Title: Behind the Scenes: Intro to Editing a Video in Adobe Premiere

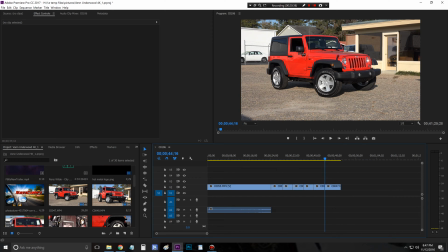So, and then the last one where they get to see the vehicle, the whole vehicle, I just leave that pretty long, so I'm not going to trim that up. In this case, it's kind of short because the way I filmed it, because it's so, the reason why it's short is because of the light.
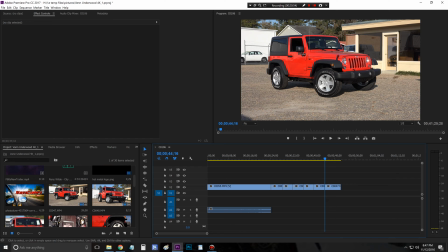I had this shadow that's like 30 feet in front of me, so I had to get like 50 feet away from the vehicle and then zoom in to try to eliminate that shadow,
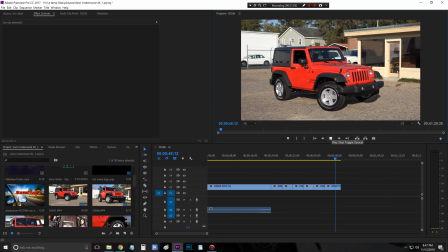because I wanted that angle from the sun. So that's why the clip's very short, and you know,
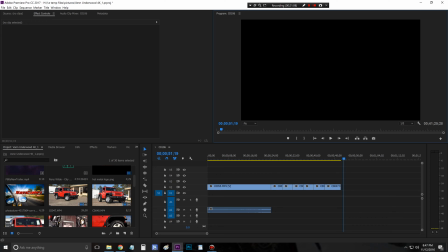so that's just kind of the way it worked out. You have to, working outside, you have to kind of improvise. Okay, so now I'm gonna just go ahead and drag that in to make sure that's going to be included for right a second.
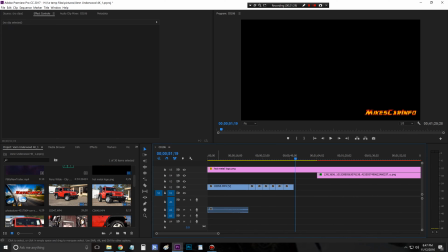Okay, so like you're watching this, and you got this
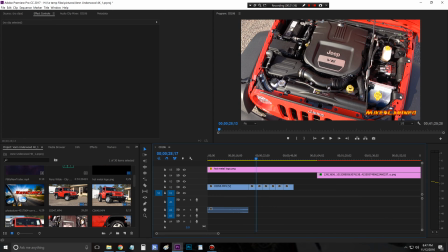car going over, and then you see that, and you see that. Okay, so you see all these clips.
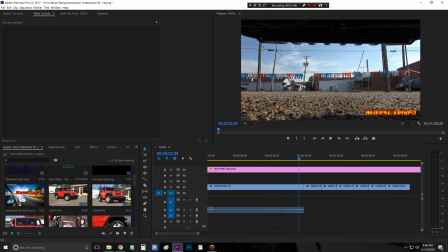Let's go ahead and do the little transition thing. So we go to effects, and then we go to video transitions. You also have audio transitions. So let's go to audio, and let's see. So now we have both the audio and the video kind of open. So we can go to exponential fade.
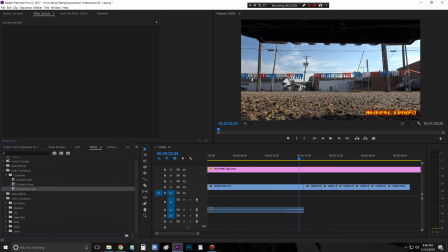You can use any one of these transitions. I just choose to use that one. For the audio for the car, backing up, and let's go down here to the dissolve.
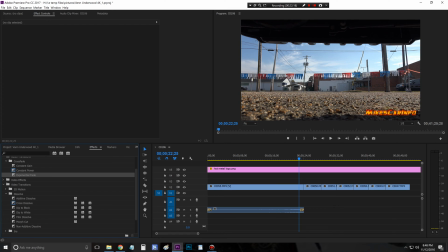I don't like the too cheesy of the transitions. I like to have just kind of more basic, but you have cross dissolve, which is very useful for almost every case.
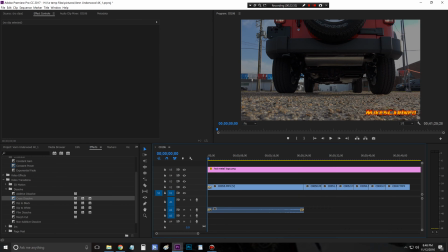I'm gonna do that in the very beginning. It just kind of fades everything in, you know, and you can extend these out.
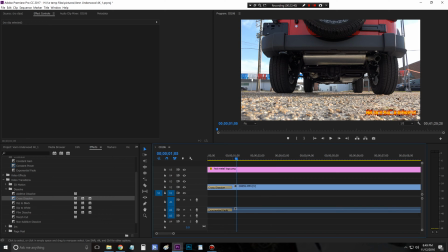To extend these out, so like say this cross dissolve, you have to zoom in quite a bit, and then you catch the edge here, and then you can make it as long as you want,
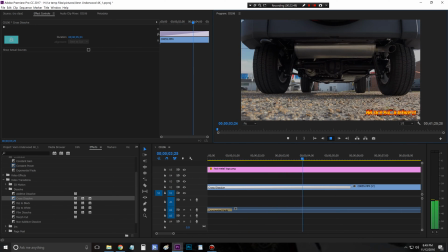and then it just makes it slower to fade in. That's a little slow, but I don't, you know, just kind of give you an idea.
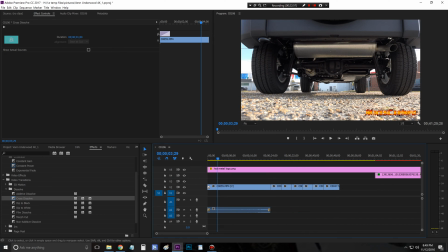So there's that, but I don't use that for when it comes into these portions. I use a dip to black, because your mind is trying to look at something.
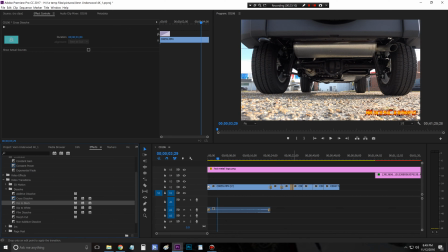Let's go ahead and put it in there, all of them, dip to black. So this is what they do in movie reviews, like in the movie theater. You notice it is constantly fading to black, and it is a little bit annoying, to be honest,
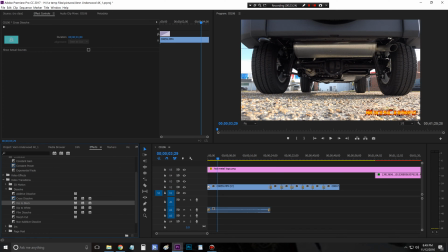but it works because it makes your brain want to see more automatically.
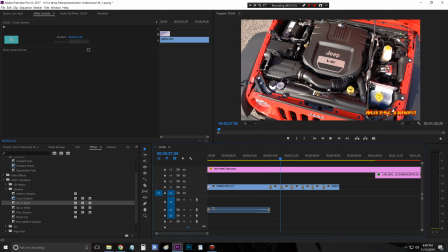You're like, hey, I'm seeing something for a second, and then it goes away, and then it gives you some other snippet, and then it goes away. You know, so you're wanting more than what you're seeing. So it's kind of a little bit of a psychological trick. So I'm going to zoom in, and this is where I'm going to extend out and make these fades slower.
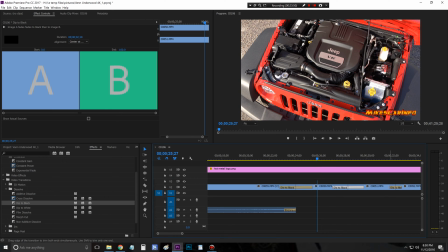Just kind of give you some little bit of a professional effect here. With, you kind of have to zoom in for that to work.
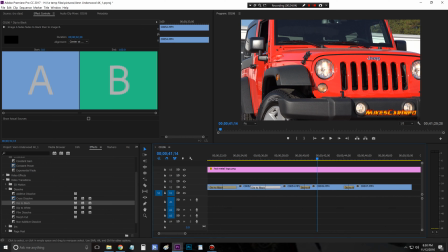Just kind of get this slow, not a real rapid fade, a real soft fade, and we're just kind of easing into the video. We want people to feel comfortable. They want to check out some cool stuff, and this works really good with music in the background, so we might do that.
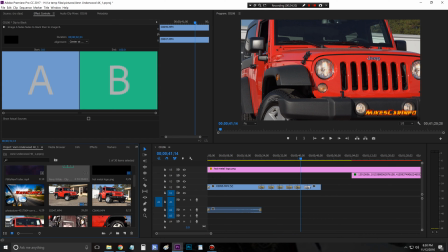So let's just try this song right here that I already had in here, and just put it down here at the very bottom. Like, so right now I'm bringing in something, and I already have clips on the board, so I got to watch out I don't accidentally put it over top of other stuff.
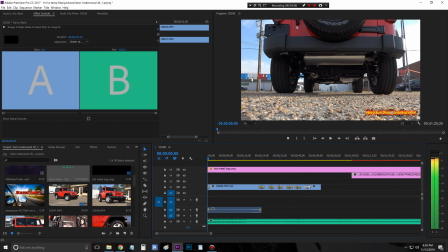So I'm going to put it down here quite a ways. Alright, so let's just see what that looks like with the music playing,
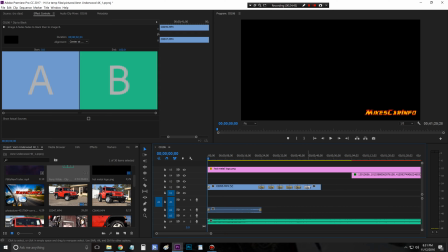and see what it looks like.